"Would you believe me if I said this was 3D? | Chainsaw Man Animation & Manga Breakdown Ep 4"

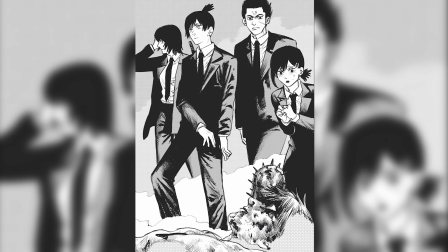8:16 As you can tell, things are more or less starting to line up shot by panel again,
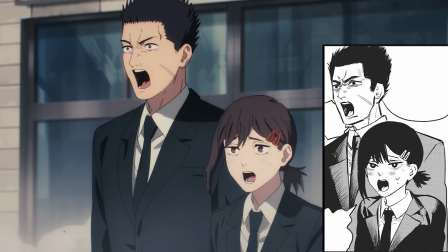8:20 and it makes sense considering that the introduction to these characters should be as faithful as humanly possible,
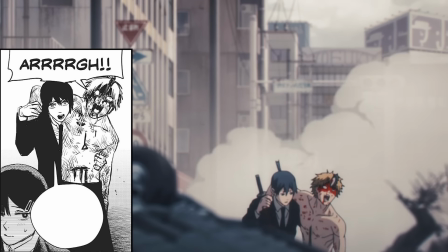8:26 and that includes how Aki inconsiderately yanks Denji off the goopy pavement.
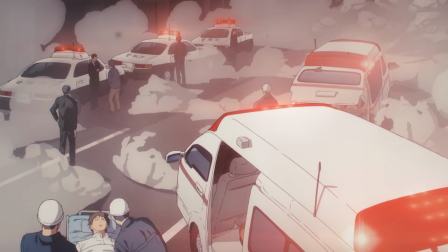8:30 Other than that, Aki's arrival pretty much puts a clean wrap on the leech devil fight, and boy was it something else.
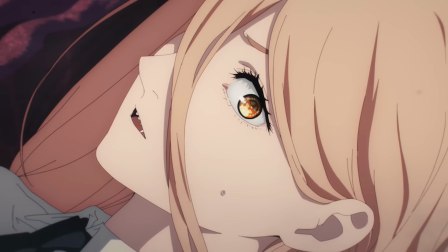8:36 It was the best fight thus far, and we in no doubt have Tatsuya Yoshihara to thank for it,
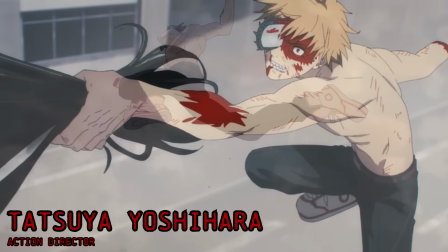8:41 because not only is he the action director for Chainsaw Man, but he was also the acting storyboarder and episode director this time around.
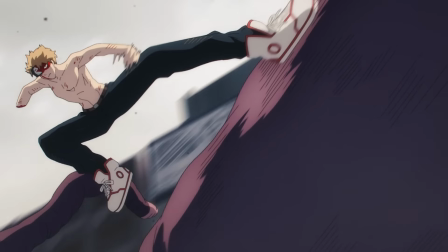8:49 I don't think I need to explain how beneficial that is. The fight as a whole was razor-focused, and every cut before the next perfectly and unequivocally supported one another.
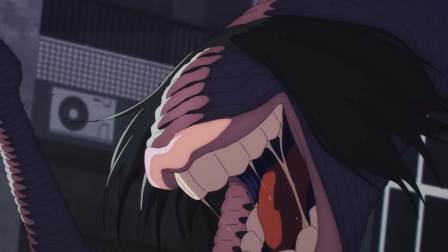8:58 I have no doubt that Yoshihara-san's vision shined its clearest in this episode, and all the other directors and key animators seem to capitalize on this vision flawlessly.
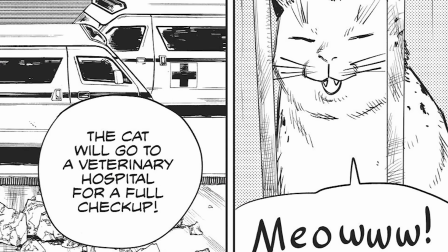9:07 Not just for the action segments, but for the quieter moments as well,
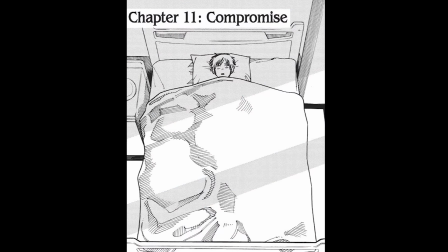9:10 because we're sure as hell gonna be getting a lot more of them once chapter 10 ends and we move into the much more chill chapter 11.
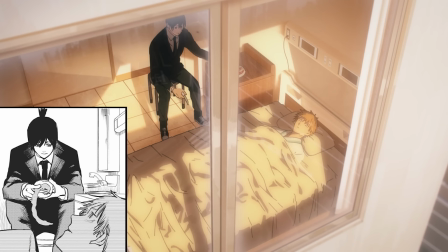9:16 It's crazy, even when there isn't too much going on, animation is still just as smooth as ever,
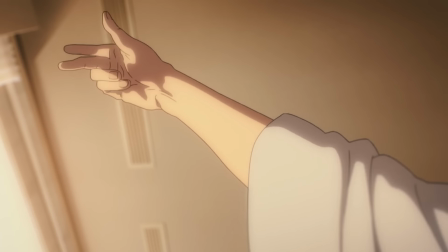9:21 housing more keyframes than it has any right to while still retaining the integrity of more complicated actions.
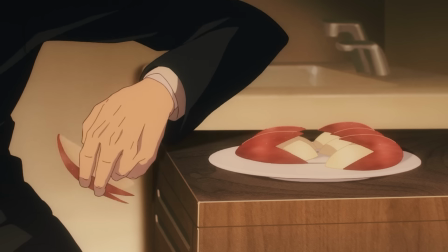9:27 Like the way Aki skillfully cuts this apple. Things like this didn't need to be done, but in the way they're executed, it brings incredible life to the scene.
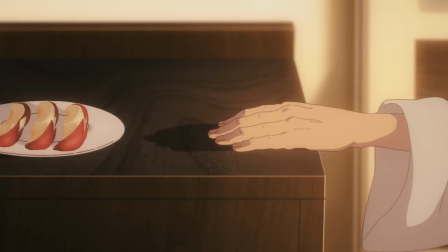9:35 And like I said last episode, also works well to visualize character dynamics and relations.
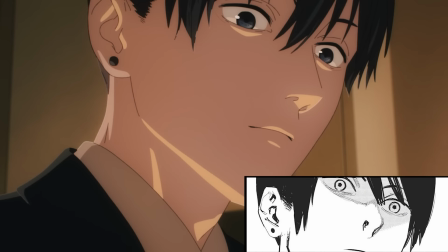9:40 Like here, we can tell that Aki is holding back on his belief of Denji because he just can't figure out why denji would still hold on to his
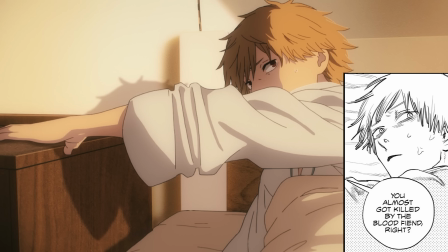9:48 relationships with fiends and devils despite everything he went through denji is still treating power as he would any other human kind of like all the
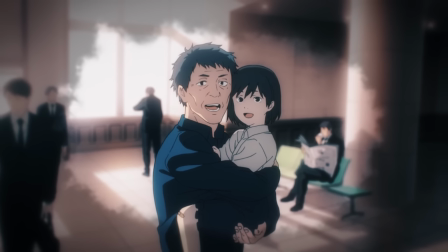9:55 other people that he saved today and speaking of those people you might recall that these two here only appeared during that anime only fight sequence last
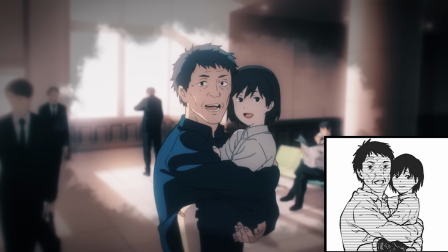10:03 episode but believe it or not they are still in the manga they're the same father and daughter that denji helped back in chapter 2 during the manga
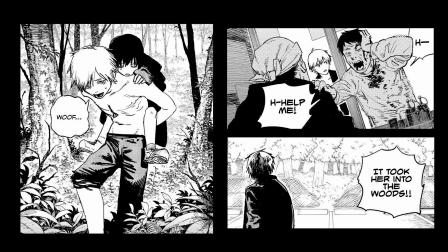10:10 exclusive devil hunting mission check out my video on that if you haven't already For some reason, they still appear during Aki's flashback today,
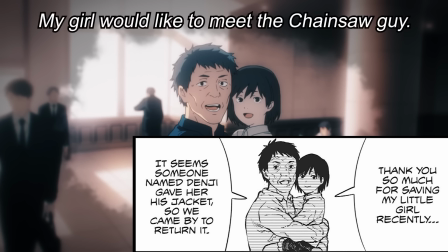10:17 but naturally the lines of them that he remembers have been changed to fit the context of how Denji interacted with them.
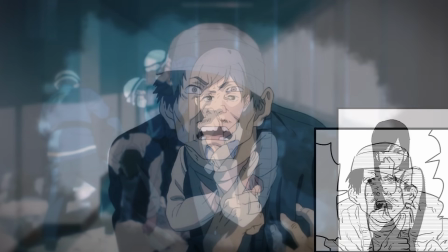10:23 Everyone else's lines are unchanged though, from the shaken office worker to the injured car driver that'll likely start suing later on.
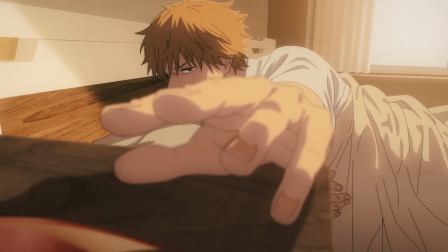10:31 So yeah, opinions may be a little mixed on Denji, but it seems like Aki is willing to give him the benefit of the doubt here.
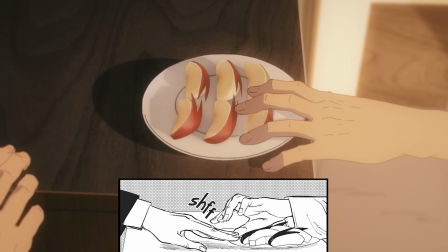10:36 I like how that moment is aided with him finally letting Denji eat the apples he made. though Denji will take Aki's trust of faith with a hint of suspicion.
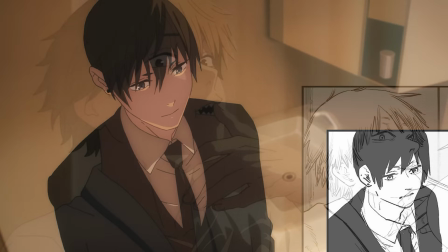10:45 These two may never be on the same page, but at the very least it seems like they've reached a common understanding here.
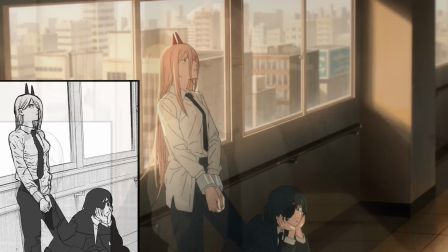10:50 Considering Aki's personality, he's being pretty flexible about all of this, even willing to let Power off the leash as well despite her being a true fiend.
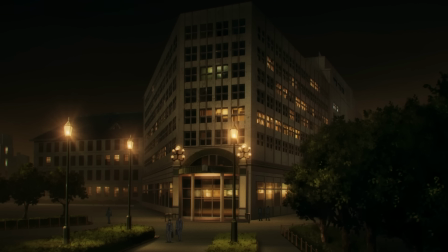10:58 Perhaps Denji might have rubbed off on Aki more than he likes to admit, which is something that Makima will basically say right to his face later on.
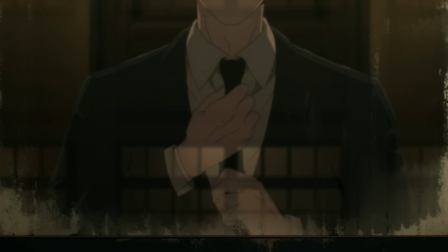11:05 But just in the anime, because instead of going right to where Power shows up at his house, were instead treated with over four straight minutes of anime exclusive material.
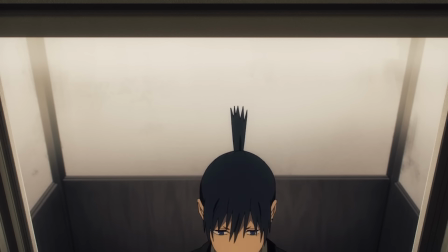11:14 It mostly acts as a calming supplement before power arrives later, and lets us immerse ourselves in the meticulously well-animated glory of Aki's behavioral patterns.
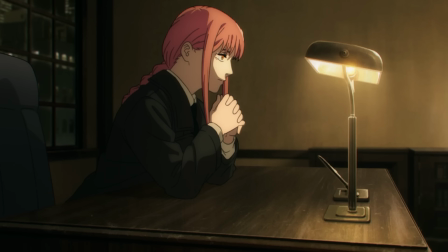11:23 Despite his threatening to Denji about reporting all that happened to the higher ups, he still holds Makima in high enough regard to run through the events of the day with her,
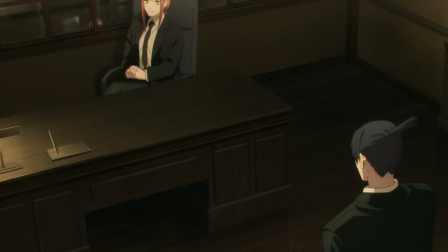11:31 and even hints at a plot point that'll be expanded upon a little later. However, the main takeaway here is that with how Aki is covering for two devils,
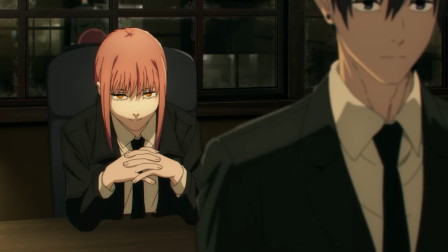11:39 it's quite obvious to Machima that he's being much more flexible than he used to be, even if he doesn't admit it himself.
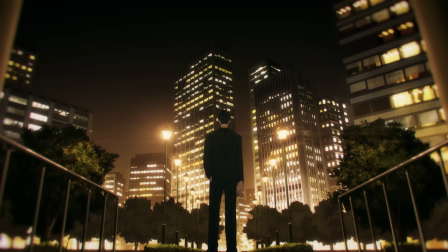11:45 It's not the most important dialogue in the world, but even without any talking, just taking in the background art is enough for me.
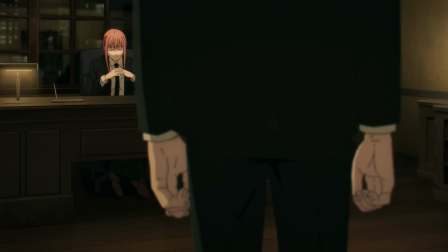11:51 And not just because Mappa had the wherewithal to animate their characters twice for their reflections,
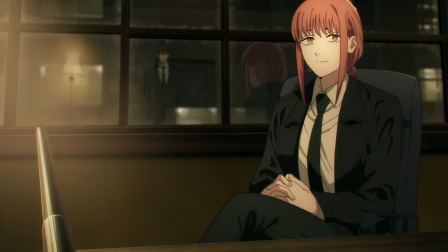11:56 but by how the shoddy windows and imperfect woodwork around them fit so well with the composition of the nightlife shots.
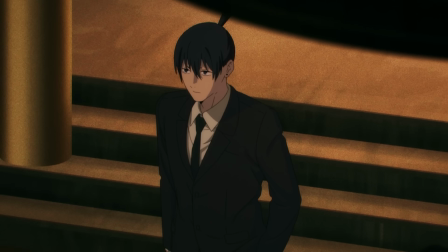12:02 The rustic theme of these drawings works wonders in this setting and emphasizes the real feeling you would get when you're getting ready to go home after a long day of work.
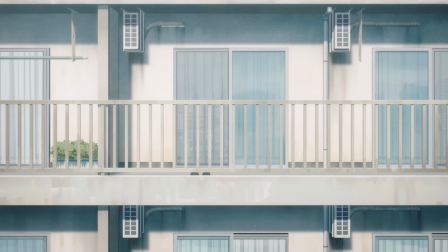12:11 And if you're the type of person that loves scenes like this, then these upcoming morning routine cuts are probably right up your alley too.
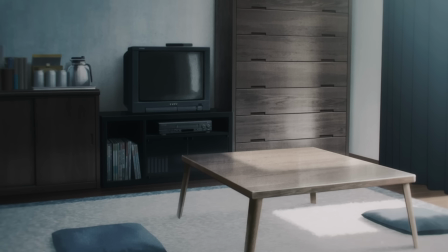12:18 The immediate jump in contrast between the two times of day is quite staggering,
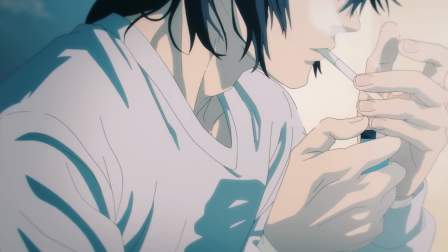12:22 and the extra diminished and washed out coloring grounds these cuts for what a typical morning in Japan would feel like.
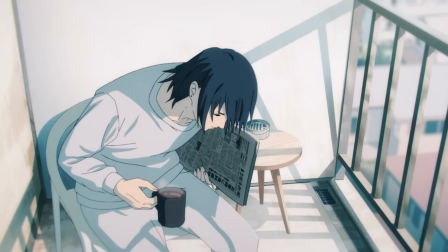12:29 It's quiet, slow, and filled with emerging vitality.
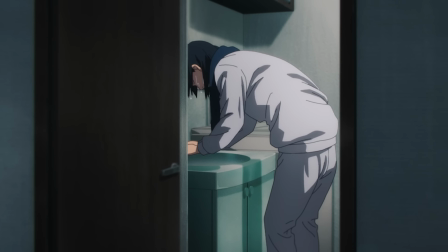12:32 This show has always been very gentle with its animation in the more reserved scenes, but never does that style fit better than now.
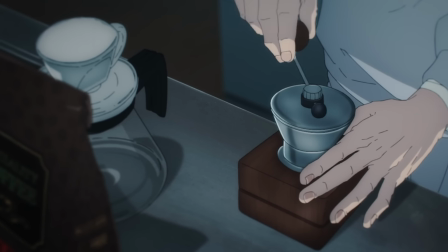12:40 The subtlety in its movements extends beyond the characters and into the objects that they connect with.
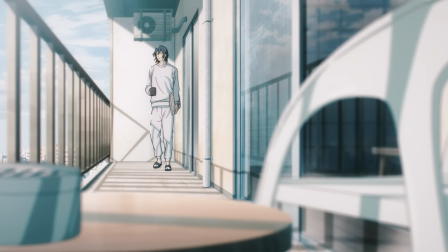12:45 Make no mistake, everything here is sakuga in its purest sense.
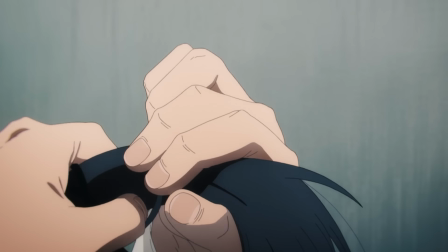12:49 It may not house the same sort of insane movement that action scenes do, but because of that, they have to focus hard on the minute details of how keys flow between one another.
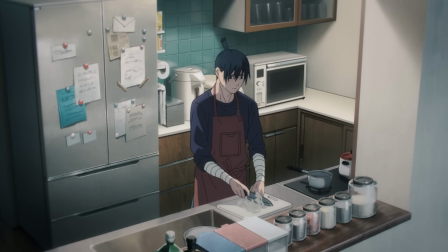12:58 It takes a lot of fine precision. Gaps in the movement can get broken in the thick of the action without being noticed too hard, but not for moments that many of us experience every day.
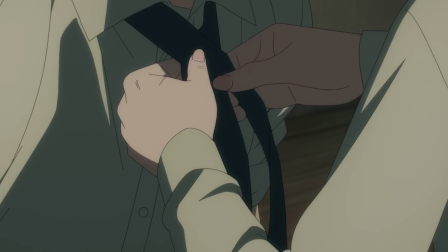13:07 These scenes are flexing on a whole other degree, and it's meant to remind us that even when characters aren't doing menial tasks like this,
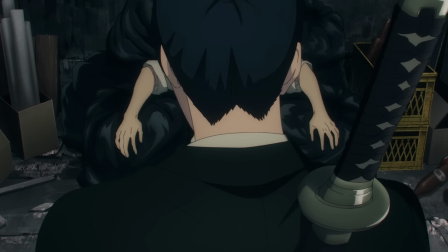13:14 this softer touch to animation is littered throughout the show and has more drawings in the most mundane scenes than ever necessary for a TV show.
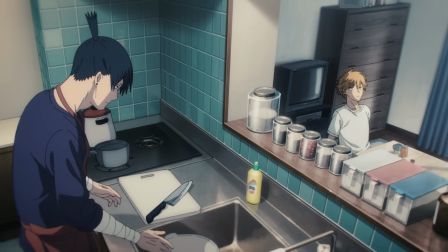13:23 Everything here just screams the sort of energy you'd feel from a relaxing day off work.
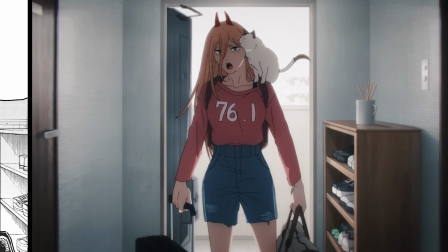13:28 That is, at least until you hear a telemarketer bang on your door. Or in this case, a power banging on your door that actually broke down the door handle this time.
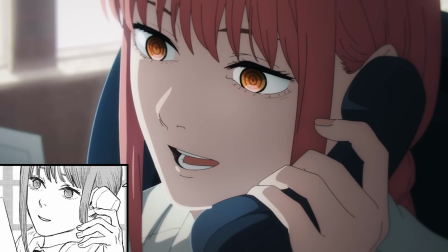13:37 And that's the rude awakening that puts us back on track with the manga. So much for a relaxing day off, and here Aki thought Denji was difficult to deal with.
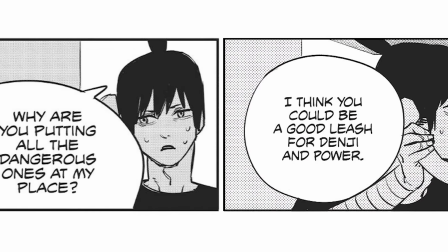13:45 I'm sure that if it weren't for Makima's smooth talking abilities, Aki would have kicked them both out without a moment's notice.
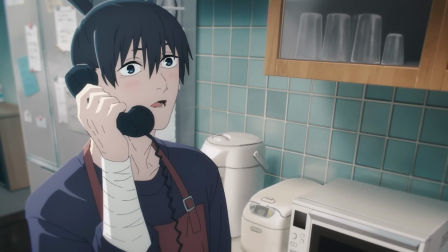13:51 But But as it turns out, this'll also be a trial of endurance for Denji too, as the anime alone shows that Power stole his super bread while Aki was on the phone.
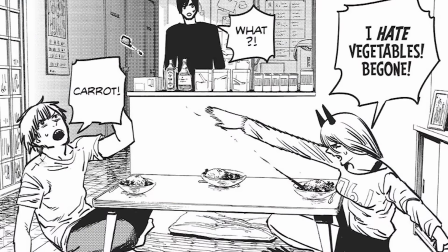13:59 Denji may have been a stray coming in as well, but compared to him, Power's an unfettered force of nature that seems completely unfit for everyday human life.
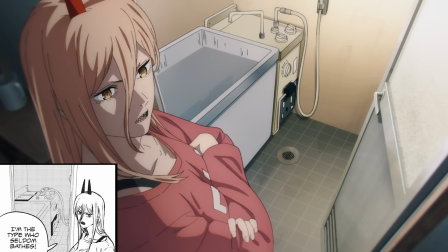14:08 It's like we're playing back how Aki felt with Denji's arrival, except now he's on Aki's side of the fence.
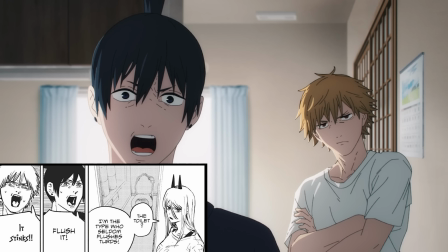14:14 Mampa seems to have mixed up the shenanigans a little bit, but I'm thankful that they decided to draw toilet paper here instead of the alternative.
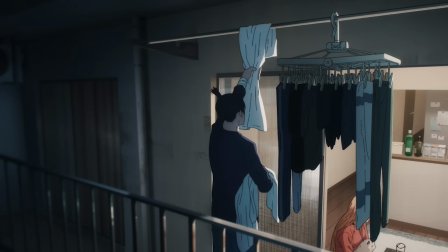14:20 You know Aki's not about to be the one to clean up a devil's poop, so while he takes care of some anime-exclusive laundry, the scrubbing will be left to Denji.
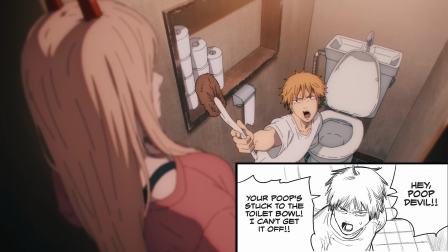14:29 Definitely not the way he'd like to spend his night, but before he realized it,
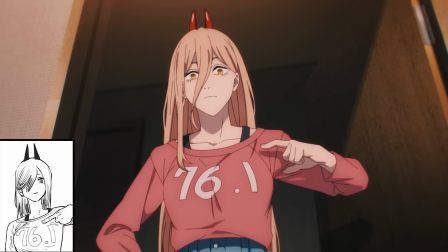14:33 this night is about to turn a full 180 when Power comes in to fulfill the promise that she gave Denji.
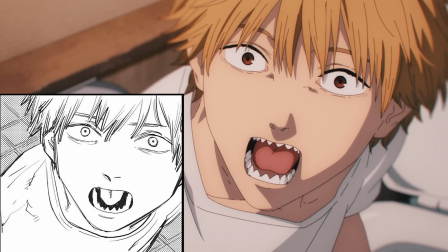14:39 It was such a change of pace that even he was caught off guard. But before things get too underway, Power has some ground rules to lay out for Denji,
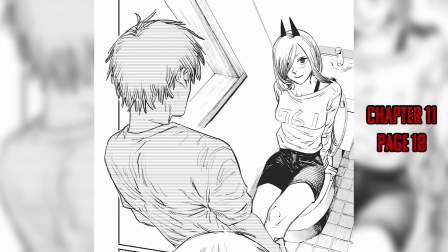14:46 which don't actually take place in this chapter, but on page 1 of the next chapter.
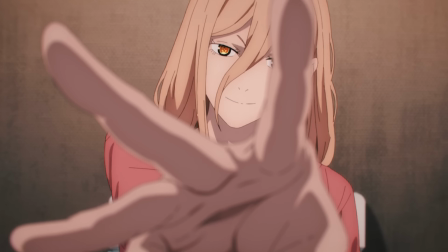14:51 This is the only page for chapter 12 that we'll be covering this episode though, because after she relays her stipulations to Denji, that's when we'll go back to the last page of chapter 11,
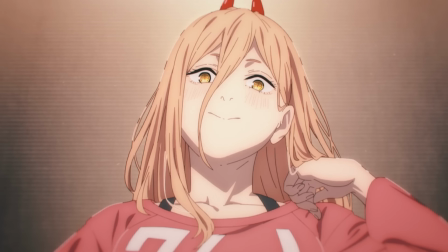15:00 and Denji can revel at the angel that has fallen before him. My oh my, what a cliffhanger.
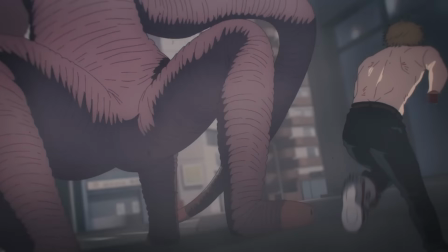15:05 This episode truly housed the best of both worlds.
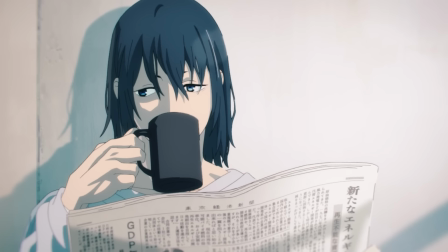15:08 It had everything the action junkie could ask for, and balanced it out perfectly with some relaxing scenes for the more contemplative crowd.
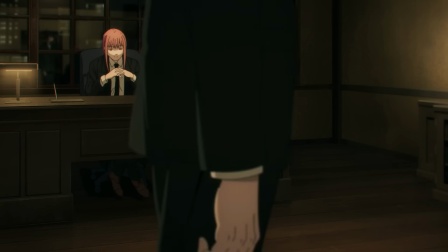15:16 Sure enough, not all future episodes will be as perfectly balanced as this one, but whichever way MAPPA ends up leaning in the future episodes, I'm sure they'll get it done right.
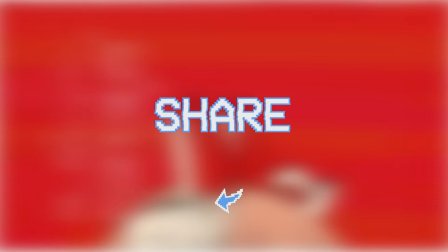15:25 If you guys enjoyed the coverage of this episode, make sure to give the video a like and share it with a friend. And also get subscribed for more Chainsaw Man comparison content.
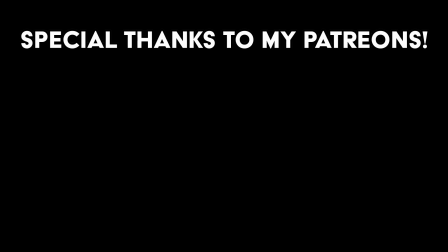15:33 I love listening to what you guys think about this show, so leave a comment and tell me what you think so far.
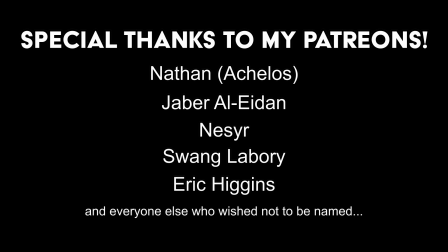15:38 Well, that's it for me. As always, I hope you all have a fantastic day. This is Registry, signing off.